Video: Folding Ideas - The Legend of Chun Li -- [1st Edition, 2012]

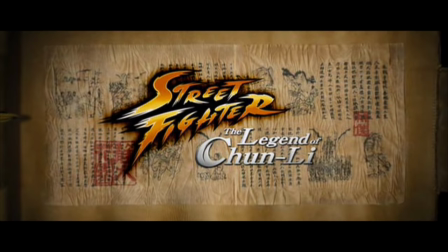[0:19]
There's almost nothing worth saying about Street Fighter: The Legend of Chun-Li.
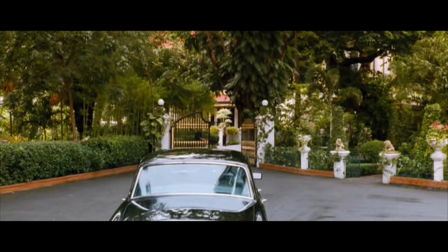[0:24]
It barely even manages to register as so bad it's fun because so much of it is just boring.
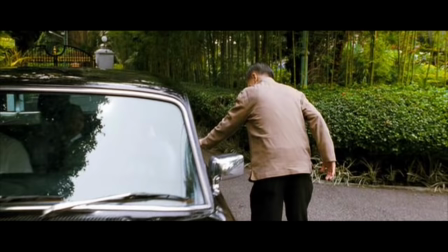[0:30]
So why bother talking about it? Well, because it's a massive failure of intent.
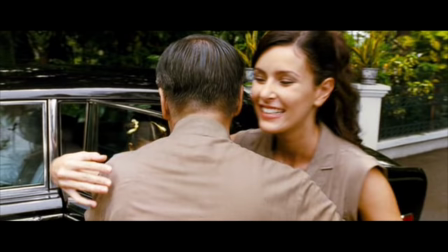[0:35]
This feels like an honest attempt at taking the video game adaptation and elevating it to the same level of respect as literary adaptations. But they failed. Okay, how do I justify saying that they were trying to make an arty drama and not just some action schlock?
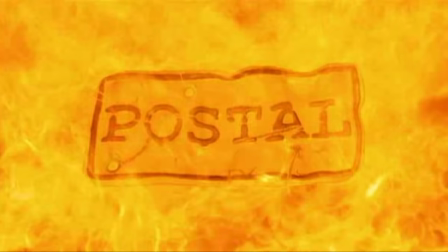[0:51]
Editing and camera work. These days, most garbage films that are cranked out with little regard to actual quality are shot in 16:9 aspect ratio,
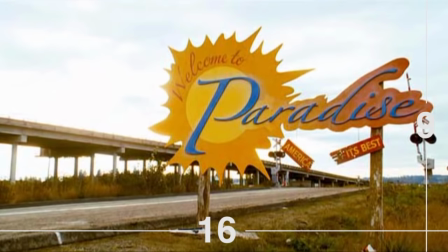[0:59]
because that's the same aspect ratio as an HDTV,
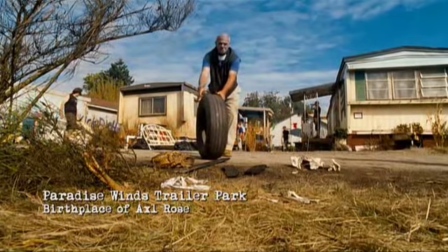[1:02]
and the stupid people who buy garbage movies out of the bargain bin at Walmart are more interested in using every square centimeter of their
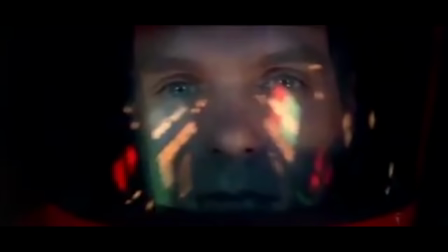[1:08]
50-inch television than they are in seeing interesting cinematography. These people aren't that bright,
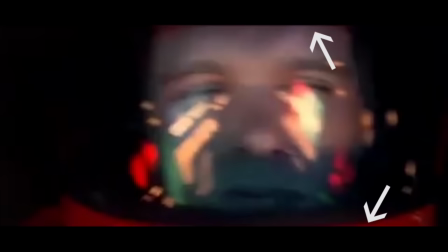[1:14]
and they get distracted by the black bars at the top and bottom of the screen that frame a film that was originally shot in an aspect ratio wider than their TV screen.
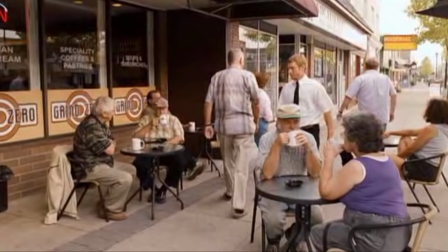[1:22]
Also, it makes workflow easier.
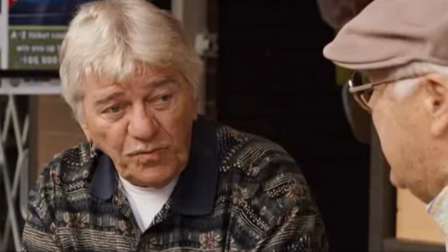[1:24]
If you know that your movie is doomed to live out its life as a permanent member of the discount bin and late-night cable TV, then you save yourself the trouble and shoot for home video. It saves everyone time and money. So, HDTVs are 16:9.
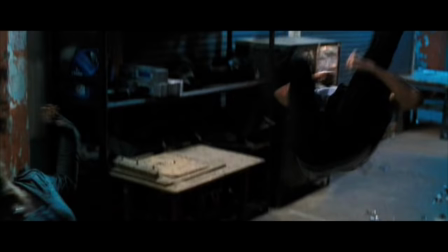[1:37]
This ratio is also written out as 1.778 to 1.
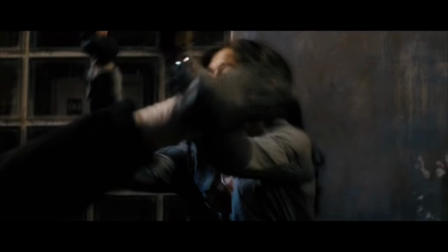[1:41]
The Legend of Chun-Li is shot in the much, much wider 2.389 to 1 ratio.
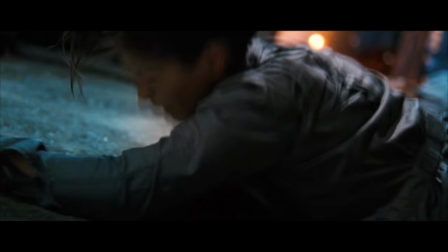[1:47]
This isn't necessarily a judgment. Aspect ratio is just a tool and isn't inherently good or bad, but it means that someone in the film was spending a lot more time thinking about their job than anyone else was. It also speaks to tone. Action movies tend to use narrower aspect ratios because it allows for more
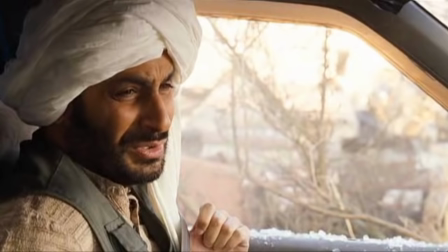[2:05]
vertical space and screen area for things like jump kicks and explosions. Characters on screen are closer together, but you can put some distance between them without cutting off the top and bottom of the face, making the characters more human and likable. Wider aspect ratios are usually used when the cinematographer wants to fit in lots of beautiful scenery, or because they want to put lots of distance between characters and isolate them. A close-up in a really wide aspect will cut off almost all of the character's face, making them less human and more mysterious. This probably seems like a really irrelevant point to be making, but it's significant because choices like aspect ratio are used to code the mental state that the audience should be in.
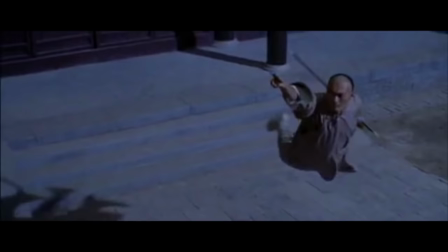[2:43]
Super wide aspect ratios are associated with arty camera work. On some level, this project started off as Crouching Tiger.
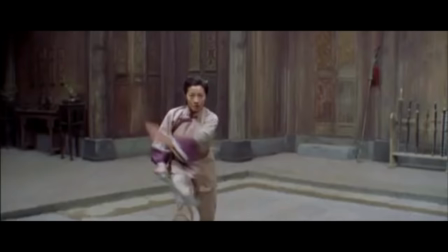[2:50]
They wanted Chun-Li to be a martial arts action movie that was, at its core, a character-driven drama, much like Crouching Tiger, Hidden Dragon. It's not a bad goal, all told, and a character like Chun-Li isn't a bad choice if that's the story you want to tell. Within the Street Fighter universe, Chun-Li is easily one of the more accessible characters. She's an attractive martial artist who works for Interpol, she's out to avenge her father's death, and that's about it.
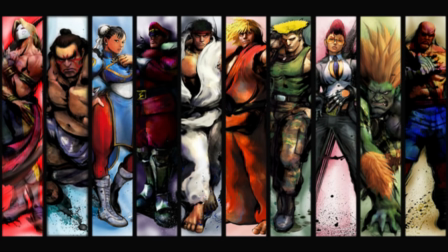[3:16]
Unlike a lot of other characters from the games, you don't have to exposit a deep mythology,
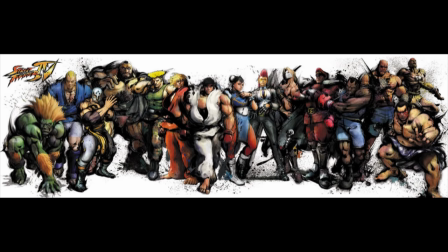[3:20]
explain magic powers, or introduce dozens of other core characters in order to tell her basic story. It's a straightforward origins and revenge plot that audiences are familiar with, which frees you up to really focus on character and story.
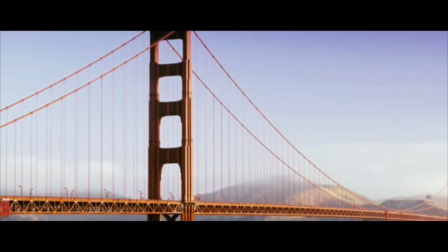[3:36]
The second cue is the editing.
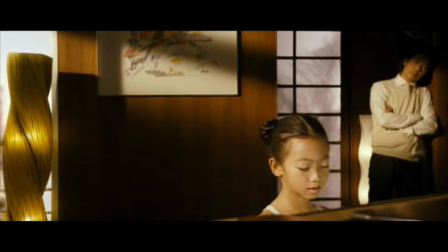[3:38]
The movie starts with a glory shot of the Golden Gate Bridge, which pans over to kid Chun-Li playing piano and her father watching proudly while adult Chun-Li narrates over top,
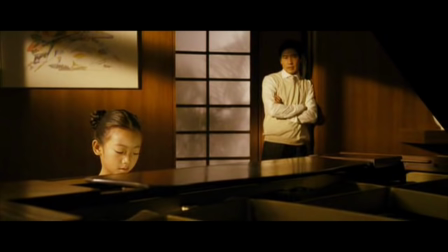[3:46]
ruminating on her childhood dream of being a concert pianist. This bit lasts almost a minute and has only two edits for a very quick insert.
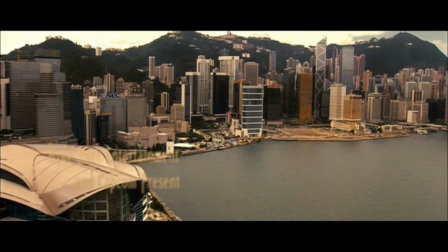[3:54]
This cuts into a much faster paced sequence of aerial shots of Hong Kong, and the music changes from relaxed piano to tense electro rock.
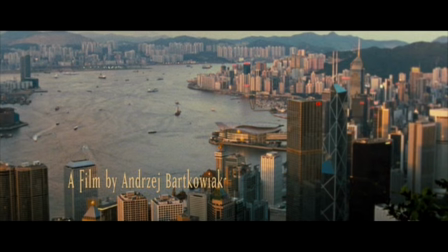[4:05]
The editor and cinematographer are working to bring us into Chun-Li's emotional space. They want us to share her viewpoint and understand the contrast in her life,
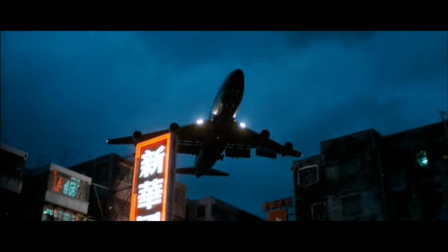[4:13]
the peace and serenity of her early years in San Francisco versus the uncertainty and chaos of Hong Kong. This is acceptable filmmaking, but it still sucks because the script is fecking terrible. That's what went wrong with Crouching Tiger, Hidden Street Fighter.